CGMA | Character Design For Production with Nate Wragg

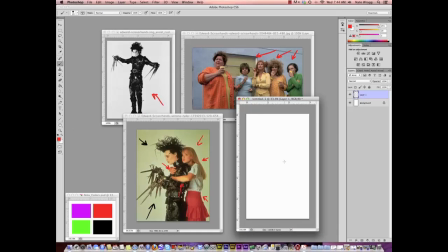20:48 If we didn't push his design so wild and so crazy, let's say he was just a human with a little bit of a weird haircut and that was it, then you're not really going to feel that strong difference and strong contrast between him and between the townspeople or this girl.
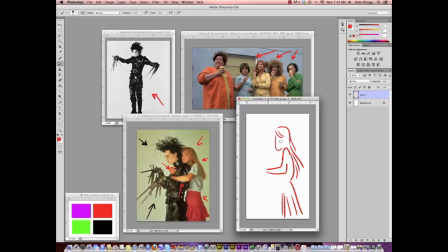21:08 You're not going to get those funny story moments of him sort of learning what society is all about and how to interact with people with these giant sort of scissor hands and covered in straps and all of that. So again, you don't necessarily have to push every design super far,
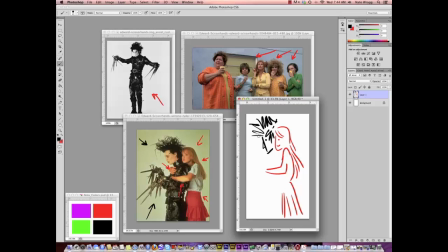21:26 but that's going to be something else that I'm going to encourage you guys to do in this class, which is to push yourself. I don't want you to feel like the first week you've got to come up with the perfect design and it's all set in stone and done. No, I want you to push yourself. I want you to trust the process,
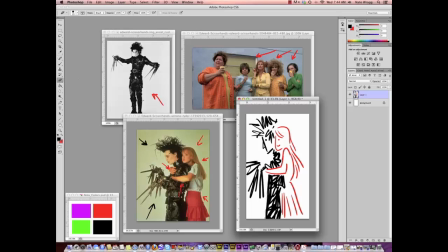21:43 start loose and rough, and allow yourself to make these types of decisions, because as a designer, these are the types of decisions you're going to want to make. These are the types of decisions that you're going to be expected to make, as far as showing the director a wide range of ideas,
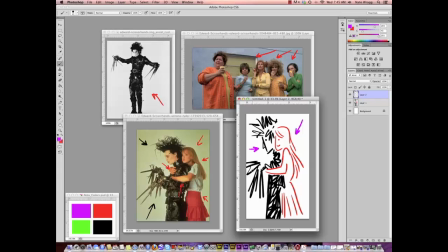21:59 pushing the ideas really far so that it's, whether it's super obvious on screen, whether it's super stylized, we want this contrast. And as you can see what I've traced over this image here, you can see how strong that contrast is,
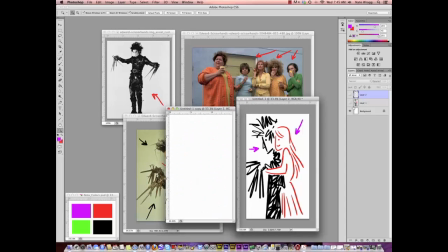22:13 not only just with the black and red, but with the edgy lines and the smooth lines. In a lot of ways, the interesting thing in this story is that if you flip-flop those lines, the town people are really the ones that are edgy, and he's the one that's sort of smooth and calm.
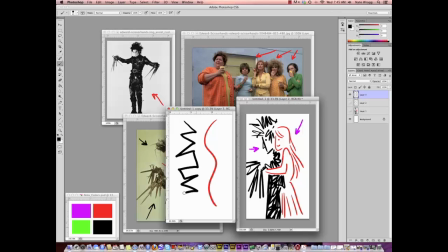22:33 Anyways, these are the types of things when we talked about shape language in the last class that you're also going to want to think about.
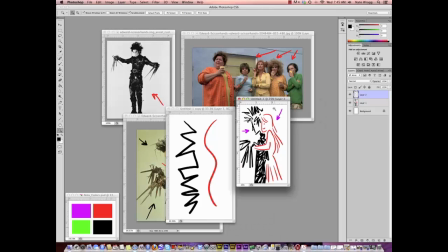22:41 You're going to want to think about what these differences are in design between your characters and how you can push them.
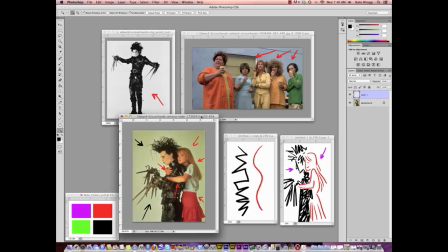22:49 Does everything have to be this bold and drastic? No.
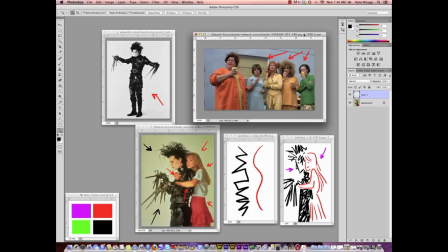22:52 But these are things that you want to think about because it may relate to the story that you want to tell or help you push your story in a direction that is,
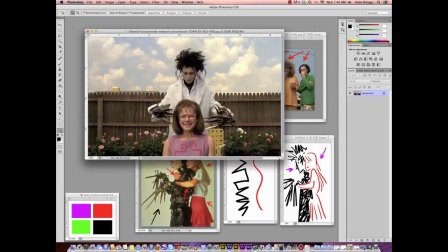23:01 say, more bold and stylized. So I always tell people, really think story first.
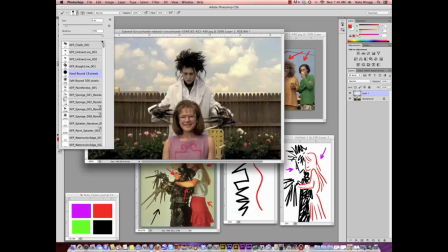23:08 You don't want to just put down a design that really has no basis when it comes to storytelling.
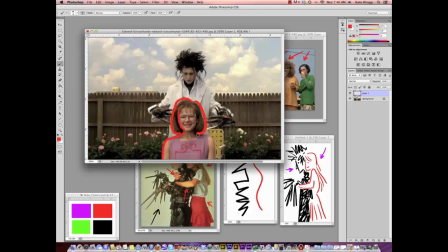23:16 For example, here again, if he didn't have scissors for hands, if he didn't look sort of crazy and super sort of unique, this situation where he's involved with these sort of townspeople wouldn't feel as funny,
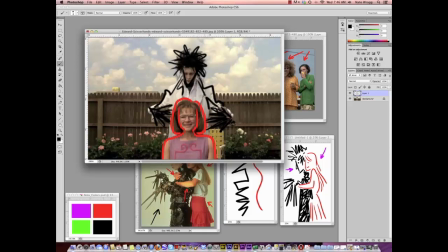23:34 as contrasty, as interesting, as cartoony. I mean, if you look at the fence with the flowers and the way that the woman's dressed, I mean, everything, even down to the clouds in the sky, it's very much cartoony.
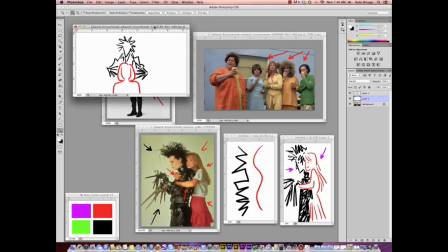23:46 We're very much saying this entire environment is super
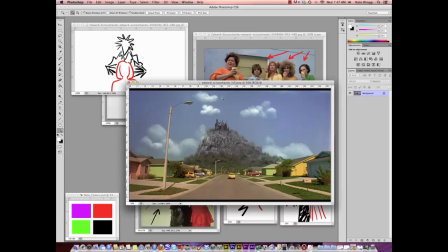23:52 safe and sort of cookie cutter, and he's sort of this dangerous guy who's in it.
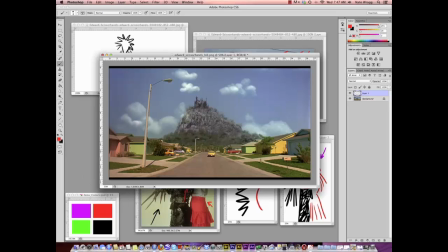23:57 As we look at this still from the the film, you can see, I mean, every house is painted a different color. Are they obnoxious colors? Yeah, but and it's definitely a stylized interpretation of what suburban life is.
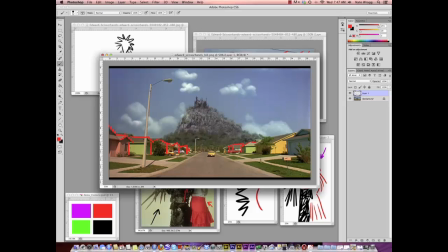24:16 But this is the thing that you want to think about as a designer. You are creating the visual experience that the audience needs to have based off of the story. So again, if we did just a regular street with a little bit of a interesting house on the end of a hill,
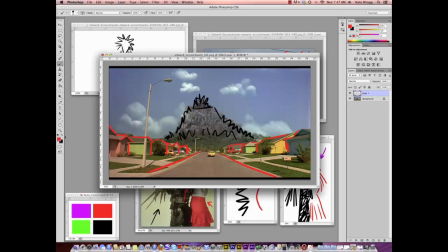24:32 you're not going to get this bold, intense reaction from this idea. You're not going to get this pushed, caricatured storytelling idea with these cartoony clouds. You're going to get something that feels much more generic. And that's what I really want to encourage you guys when it comes to your storytelling.
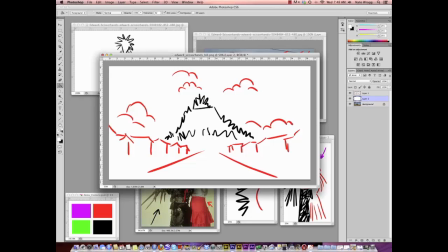24:50 Don't be generic. Think outside of the box.